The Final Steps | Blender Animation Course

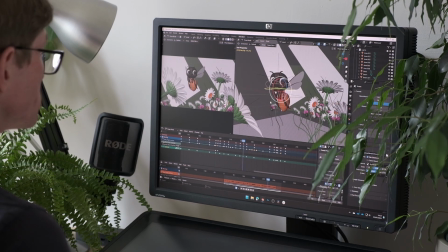0:00 Regardless of how well you've blocked out a piece of animation, there are almost always surprises when switching curves from stepped to spline.
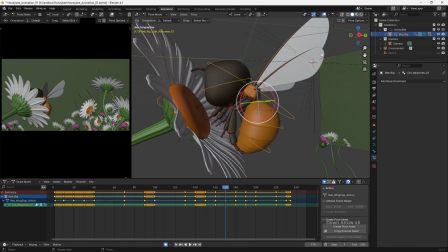0:07 For beginners, this can be extremely difficult, since a piece of animation which appeared to be working well can quickly turn into a mess.
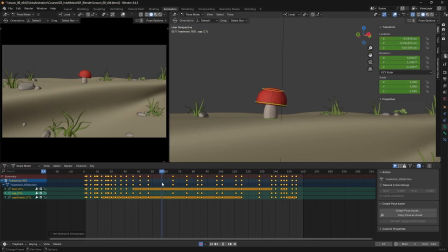0:14 In this lesson, you'll see how I avoid floaty results,
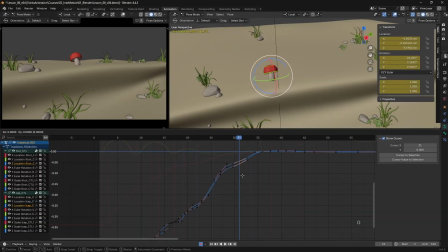0:17 and you can watch every step that I take in real time as I turn my blocking into a final piece of polished animation. Hello, I'm John Knowles, and this lesson is part of my Intermotion course, which teaches the foundations of character animation within Blender.
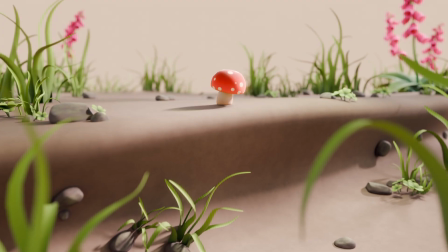0:31 The entire course will be available for free on YouTube, and if you'd like to make use of the demo files and rigs as you follow along,
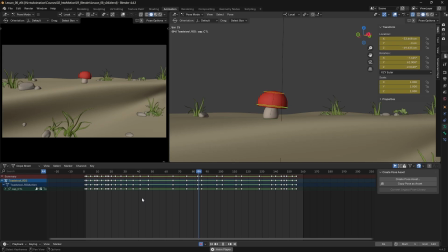0:37 they're also available for free using the link in the description. If you've been following along, in the last lesson I blocked out this piece of animation. Having created the main poses, we timed things out to create a sense of variety and rhythm to the motion,
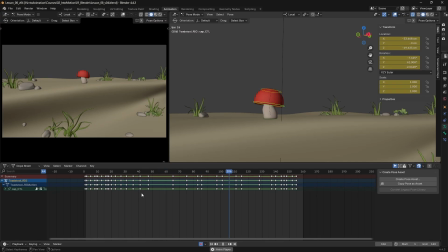0:51 but we still have a few things to do before we have a finished piece of animation. So if I select all of my controls here on my character, you can see that we have some long pauses here that we've introduced before we start to then move our character.
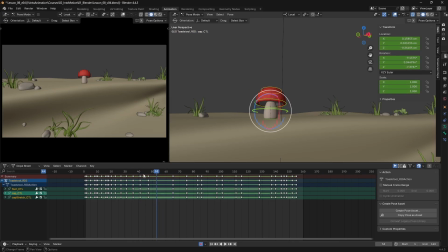1:08 The problem is this looks good at the moment in the blocking because we're holding this pose before we then bend down. But if I were to change the interpolation here by selecting everything and hitting T and change it to Bezier, you'll notice that our character now slowly moves down into this next pose.
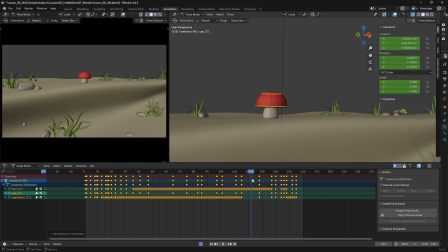1:27 And we'll end up with a very drifty, swimmy result if we're not defining exactly how long these movements need to take. So I'm just going to undo that. And what we want to do is define how long this motion is going to take to move down and look over the edge.
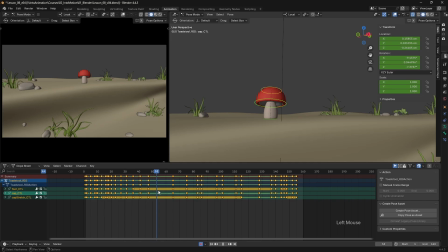1:44 So I actually only want this to be a few frames. So what I want to do is introduce a moving hold here. So we have our character move up into this position here, and we want to hold that to about frame 61. So for now, I'm going to hit I to insert a keyframe there on frame 61.
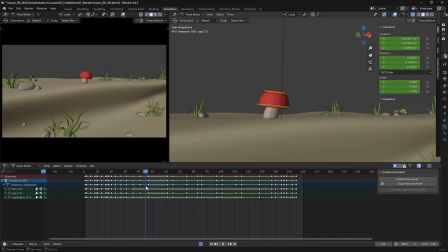2:05 But what I don't want is for these two poses to be identical, because that means the character will stay rigidly locked in place, which will look quite unnatural. So instead what I can do is go back to frame 47, and with everything selected, we can use the breakdown tool to add an ease in to that final pose.
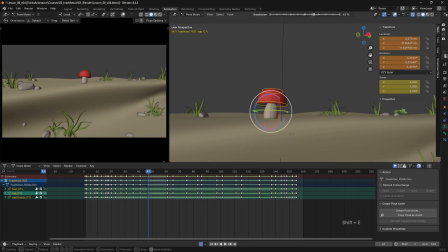2:24 What we can do is hit Shift E, and we can move towards our next pose and just back off just a little bit, maybe around 90%. Now, as we move up into place, we hit almost our full pose, but we'll keep moving into that final position.
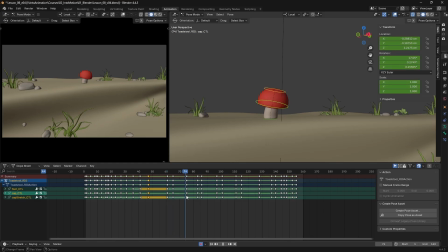2:42 We then have a quick look down over the edge, but we don't want this to drift straight back up again. So we need to do the same thing here. We need to define how fast these moves are going to be. So again, I want to select everything,
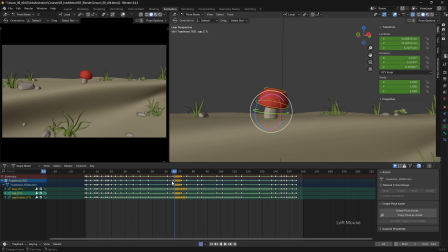2:56 introduce a keyframe here on frame 71 for this hold, and we're just going to back off frame 65 just a little bit. So again, Shift E and around 90% there.
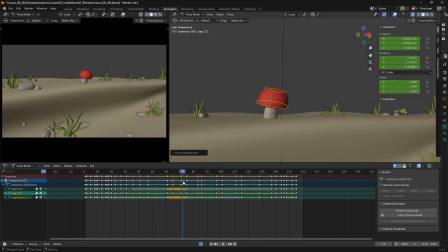3:11 So we're looking down, we keep looking down to frame 71, then we'll lift the head back up again. And we need to hold it up there before we anticipate down for our turn.
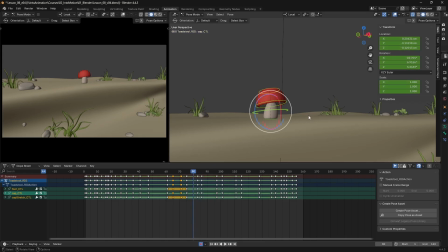3:27 So again, I'm going to introduce a keyframe here on frame 80, come back to 75, and let's move up into that position. Now I don't generally want everything to feel like we're just moving from one pose to the other,
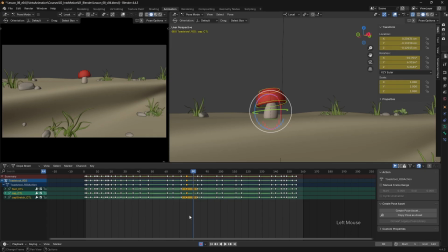3:46 so we will introduce a little bit of overlapping action later. But for now, this will better hold our key poses and clearly define the timing of our moves. So we dip down as we're turning to look one way, and we want to hold that till around frame 94.
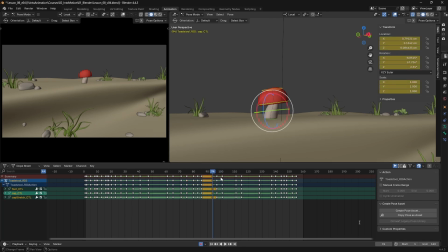4:04 So let's insert a keyframe there.